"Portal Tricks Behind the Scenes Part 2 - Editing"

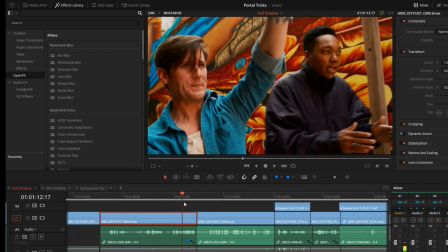(4:20)
So as long as you're getting a little bit in camera, a little bit of that practical light kind of in camera, it's really makes it much easier for you to go in after the fact and kind of push that effect even farther for the viewer to really buy into it.
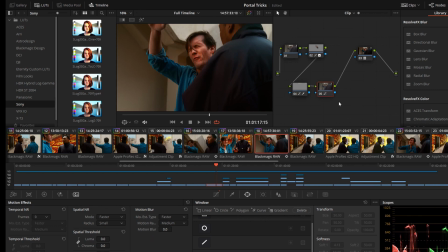(4:35)
So for instance, in this one, I believe, yeah, I had a couple masks working, so this one, yep, so this one was just kind of keyframed up and down as far as, if I go over to my curves, as far as the exposure, so it was kind of jogging up and down for me.
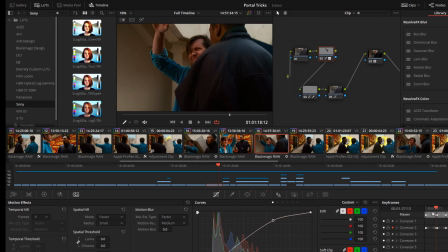(4:51)
So if I go over here to my keyframes, over here on the right, you can see that I have it kind of just like And that's all those keyframes that you're seeing down there, that is the opacity of it. So I raised up the exposure of whatever is on this node, and that was just his face.
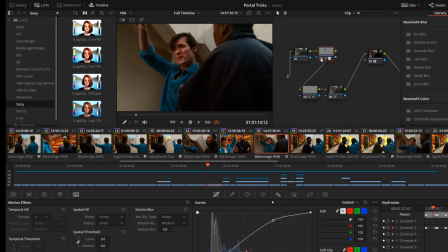(5:08)
Remember, I had just his face selected right here, so here's with it off, and here's with it turned back on. So I would just raise that exposure, and then I was just keyframing the opacity. And then here we have another visual effects shot.
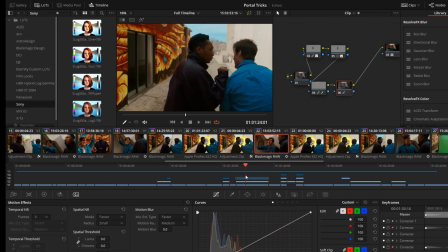(5:20)
Then we just go back to our practical ones, visual effects again, that's where it kind of dies out.
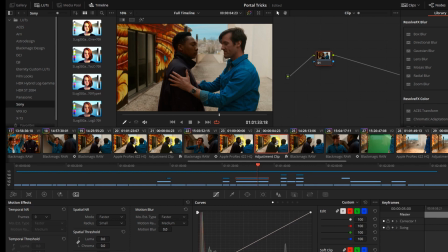(5:24)
And again, that has the handheld filter on it.
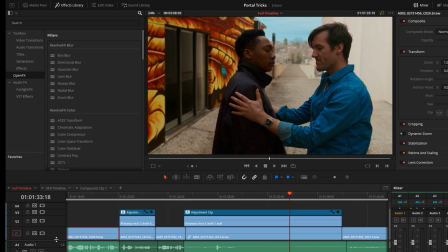(5:28)
One cool thing that a lot of editors have nowadays, which is really, really great, is what's called adjustment clips.
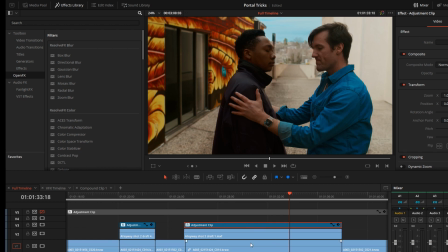(5:34)
So basically adjustment clips sit on top of other clips, and whatever parameters, whatever effects and color corrections and things like that you apply to your adjustment clips, it affects everything underneath.
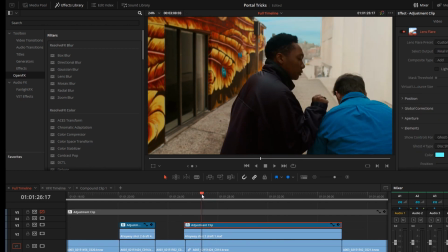(5:46)
So it's a really, really great way of applying a lot of different effects to several clips at a time.
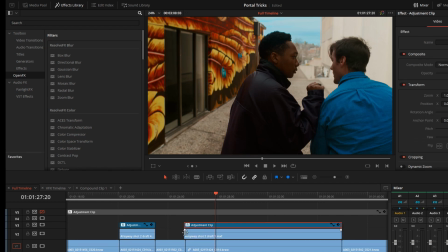(5:53)
For here, in this case, I was changing out this clip very often because I would export one from After Effects.
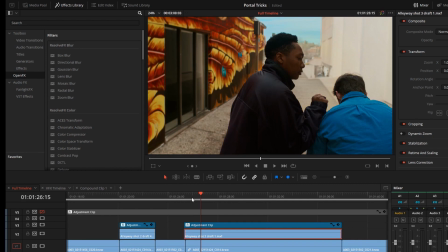(6:00)
I'd put it in here and then say, okay, maybe it needs to be a little bit brighter or it needs to sparkle a little bit more. And so I was always changing this clip out, and I didn't want to have to keep replacing my lens flare, which is what this guy is.
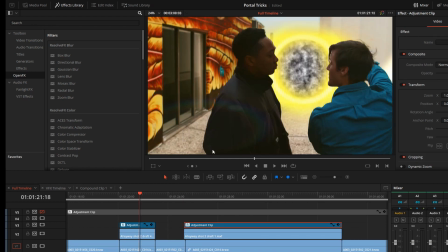(6:13)
So if I scroll back here, you can kind of see a little bit right there. It's pretty subtle, but if I turn it off, you can kind of see it goes away.
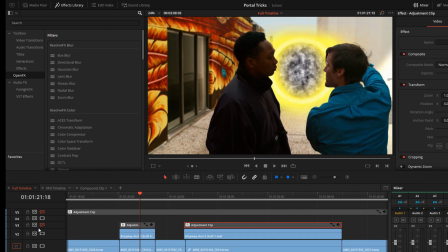(6:19)
It's just kind of adding a little bit of realism to it with a artificial lens flare in there, because if this portal was that bright in real life, it would be flaring the lens quite a bit.
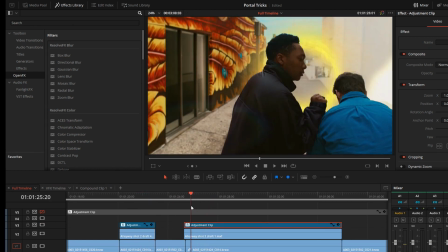(6:29)
So you would get a little bit of like fogging on the lens and a little bit of loss of contrast. Alrighty, so we see him there, and then he pops open the portal.
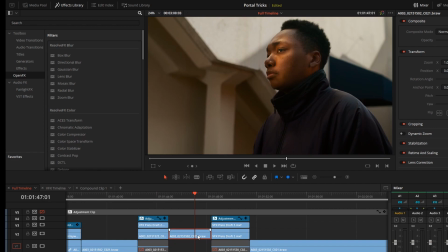(6:37)
Again, this one I remember definitely was one where we cut out his face.
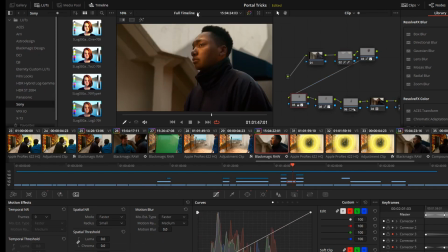(6:42)
And so here, let's see if I go down to my mask. So here's his face, it is tracked and everything. The other thing we did was we kind of brought these highlights down. I found that they were clipping a little bit. This is one of the really great things about those like Blackmagic cameras or cameras that capture a high dynamic range,
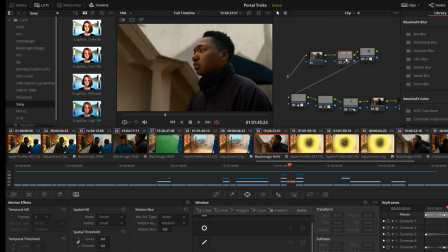(7:00)
is that you can kind of bring these highlights back down, because this is what it looked like without it. They were just clipping just a little bit. And you also have to keep in mind what kind of monitors people are going to be looking at this on.
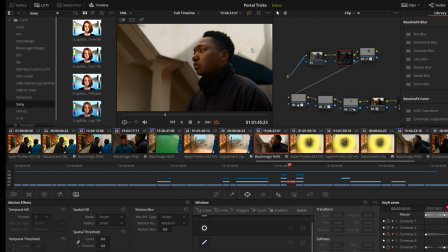(7:14)
So if somebody was watching this on a smartphone, smartphones can't really reproduce all of the dynamic range that a normal computer screen or normal high dynamic range TV would have. So this part would automatically clip. So I made the decision to go ahead and just select that and bring it back down to where you could actually see what was going on.
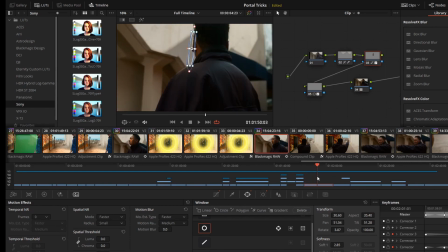(7:31)
Closes up the portal. Again, that's another VFX shot. And then we have another mask right there.
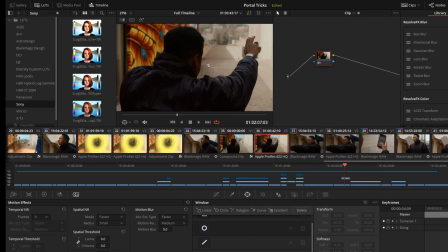(7:36)
And then we had, not many people noticed, I don't think, but we did have a couple sparks kind of appearing right here.
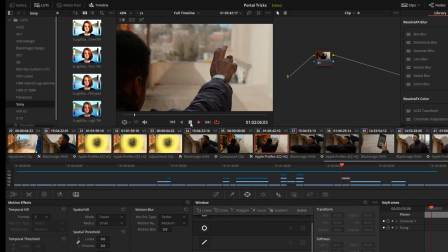(7:43)
So if I kind of play this back, yeah, just a couple little sparks right there that kind of pop up. Dan Robinson, our producer, kind of mentioned that to me, and I was like, oh yeah, that'd be it. And I thought that would be a really good idea, so I went ahead and did it, although it is really, really subtle.
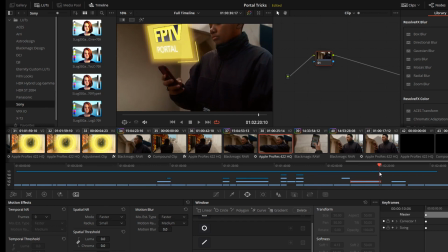(7:58)
And then, of course, we have this. This obviously is a visual effect that was not there.
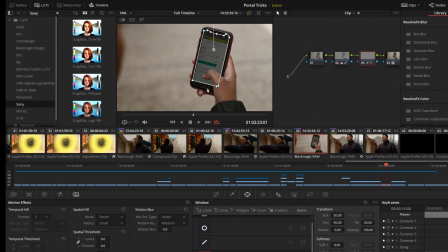(8:04)
And then we go to right here. This was an interesting task, and I won't go too much into it, but basically, if I turn off all these things, you can see that his screen he had one of those screen protectors on,
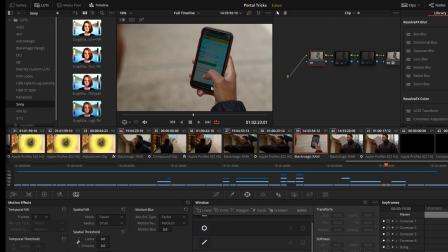(8:21)
and I didn't even realize it in camera when we were shooting it, but he had one of those screen protectors on, and it was kind of giving a weird cast to the screen and also making like a rainbow reflection.